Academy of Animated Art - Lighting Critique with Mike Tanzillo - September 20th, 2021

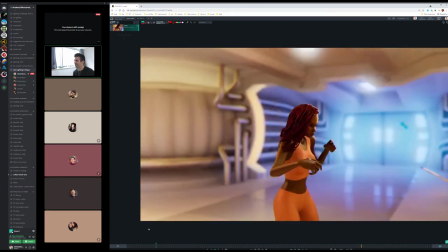3:12 Oh no, I couldn't imagine. oh yeah it's days it's days wow um a couple a couple other thoughts now that i was i was looking at that for a
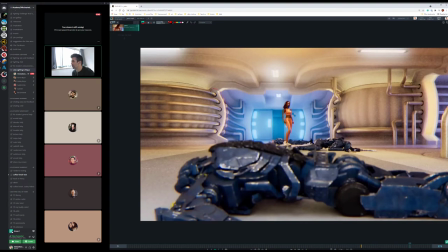3:20 little bit um if and these are just like total comp tweaks i would increase i would lift the dark values on what's inside these tubes just a touch just because they're a little contrasty again everything else is like really soft and nice and maybe maybe i'm on some of these other areas on
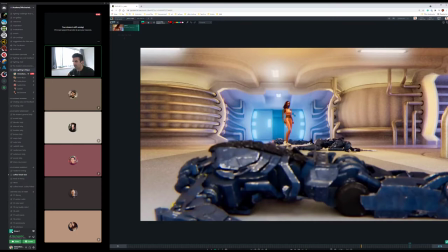3:35 the other ones too but i would just like go in there and just add a little bit of value in there and then if
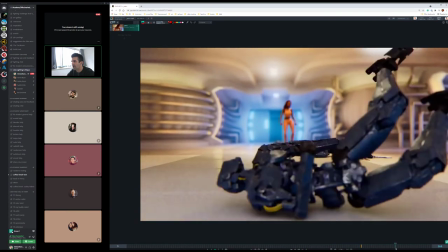3:42 you do add motion blur this shouldn't help um there's like a hard edge on the depth of field in in here on the robot and
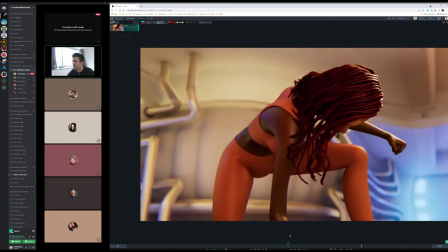3:51 oh and then the last one's a problem just kind of a general problem with this shot which is when she comes down and there's that like pop of
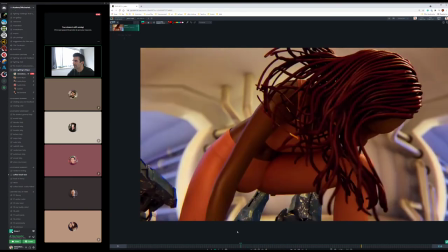3:59 the that robot around her like at speed it just looks it looks kind of odd so i would almost take that out
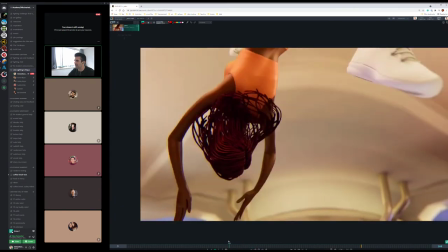4:08 like at speed it's just kind of like it looks like a glitch more than she's actually landing on something because we kind of lose her spatially in the shot and don't
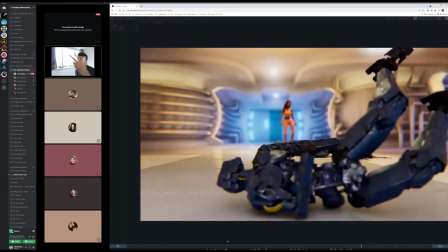4:17 realize that she's coming down in the robot so you may if that's not a separate layer you may just want to take that out for those three frames but
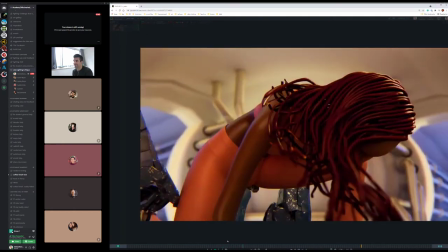4:25 if not it's not not the end of the world either it's fine it's just like it's just like kind of just like flops up
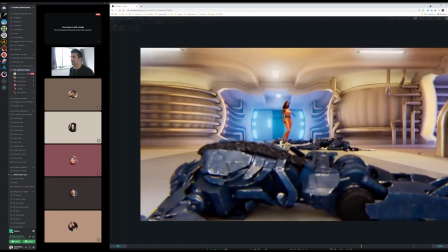4:29 there for a second and you don't really as the audience it's kind of confusing so okay cool let's hop over into our stills but this is really good Justin.
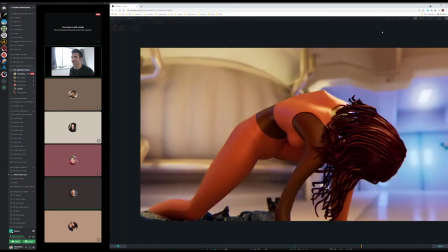4:39 Laptop render? Very well done. Thanks, everybody. Very well done. All right.
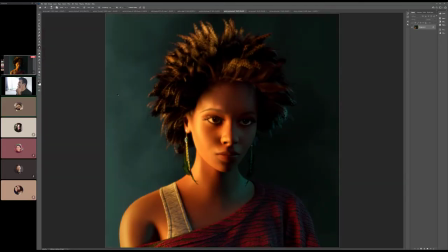4:44 So here we are over in our stills. I'm going to go through these.
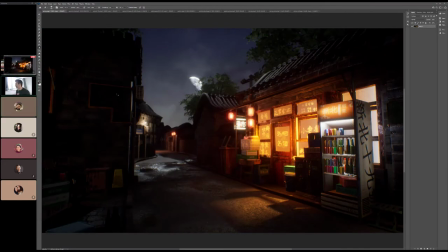4:49 Let's see. We've got Aaron here, and he helped me locate my toolbar from Photoshop. So he's going to be first up. That is the prize. So first of all, I think this is looking... Well, talk me through it. How are you feeling about this?
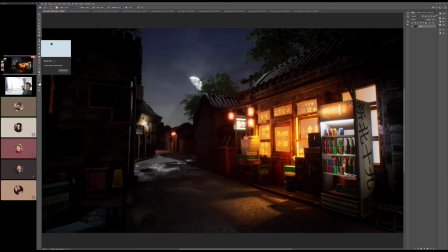5:05 I feel pretty good. um i think i so i added let's see what i do i so the the soft shadows of the tree and the house in the background i could not find a way so i'm using a directional light and i'm specifically using a directional light for uh my scenes because
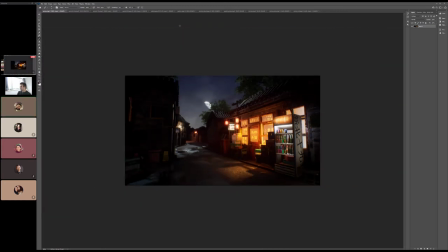5:24 i'm just trying to get in that game
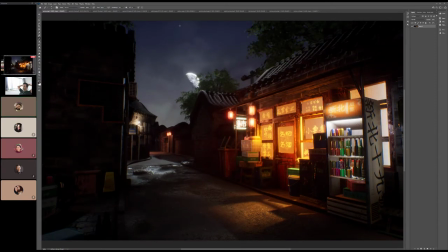5:26 like lighting mode yeah with soft shadows it's like they're either soft or they're not soft it's there's no like controlling at least I feel like how soft it's everything seems to be more like the tools are based on focal point of the camera or not
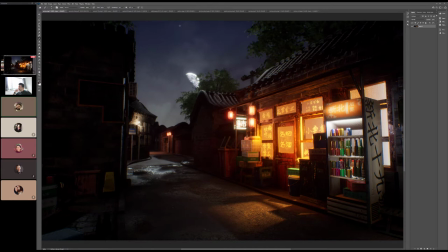5:44 focal point but like distance from lens or whatever distance from aperture right even in even with another software with the directional light like you're not gonna get shadow to like finite shadow control because it's there's
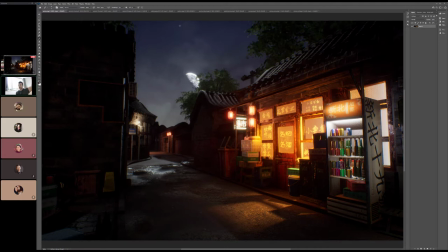6:00 no sort there's no source point for it it's just rays of light shining infinitely all in one direction so it can soften but like it doesn't know where the light source is to like make that calculation of you know like fine softening stuff so yeah
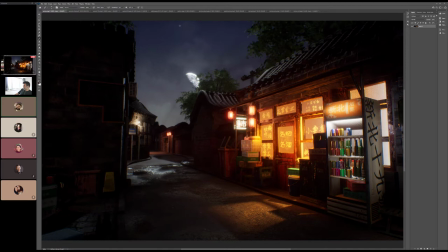6:16 um i added a in the cooler i added like another light in the front facing inward to kind of get like some balance it might be a little too strong in this version um but it's okay i think it makes sense to me like it doesn't it doesn't bother me well yeah i mean like otherwise
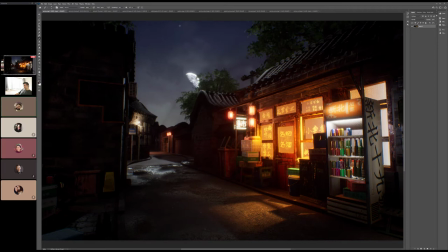6:35 like i guess i feel good about it i was i was saying earlier like i just feel like that's confidence right there man i know i just feel like that i could hear ashley in your background it's funny i just feel like that some of the creativity in
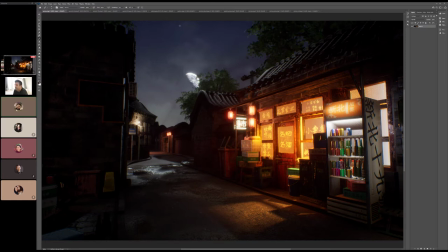6:50 unreal is because you're kind of like and i'll talk more about this in the other one i have but like it's more just about like well where are my light sources okay well if i want to move around it's not like you can just introduce like random light rays from anywhere you know and so you're you're kind of just limited by what the the level has um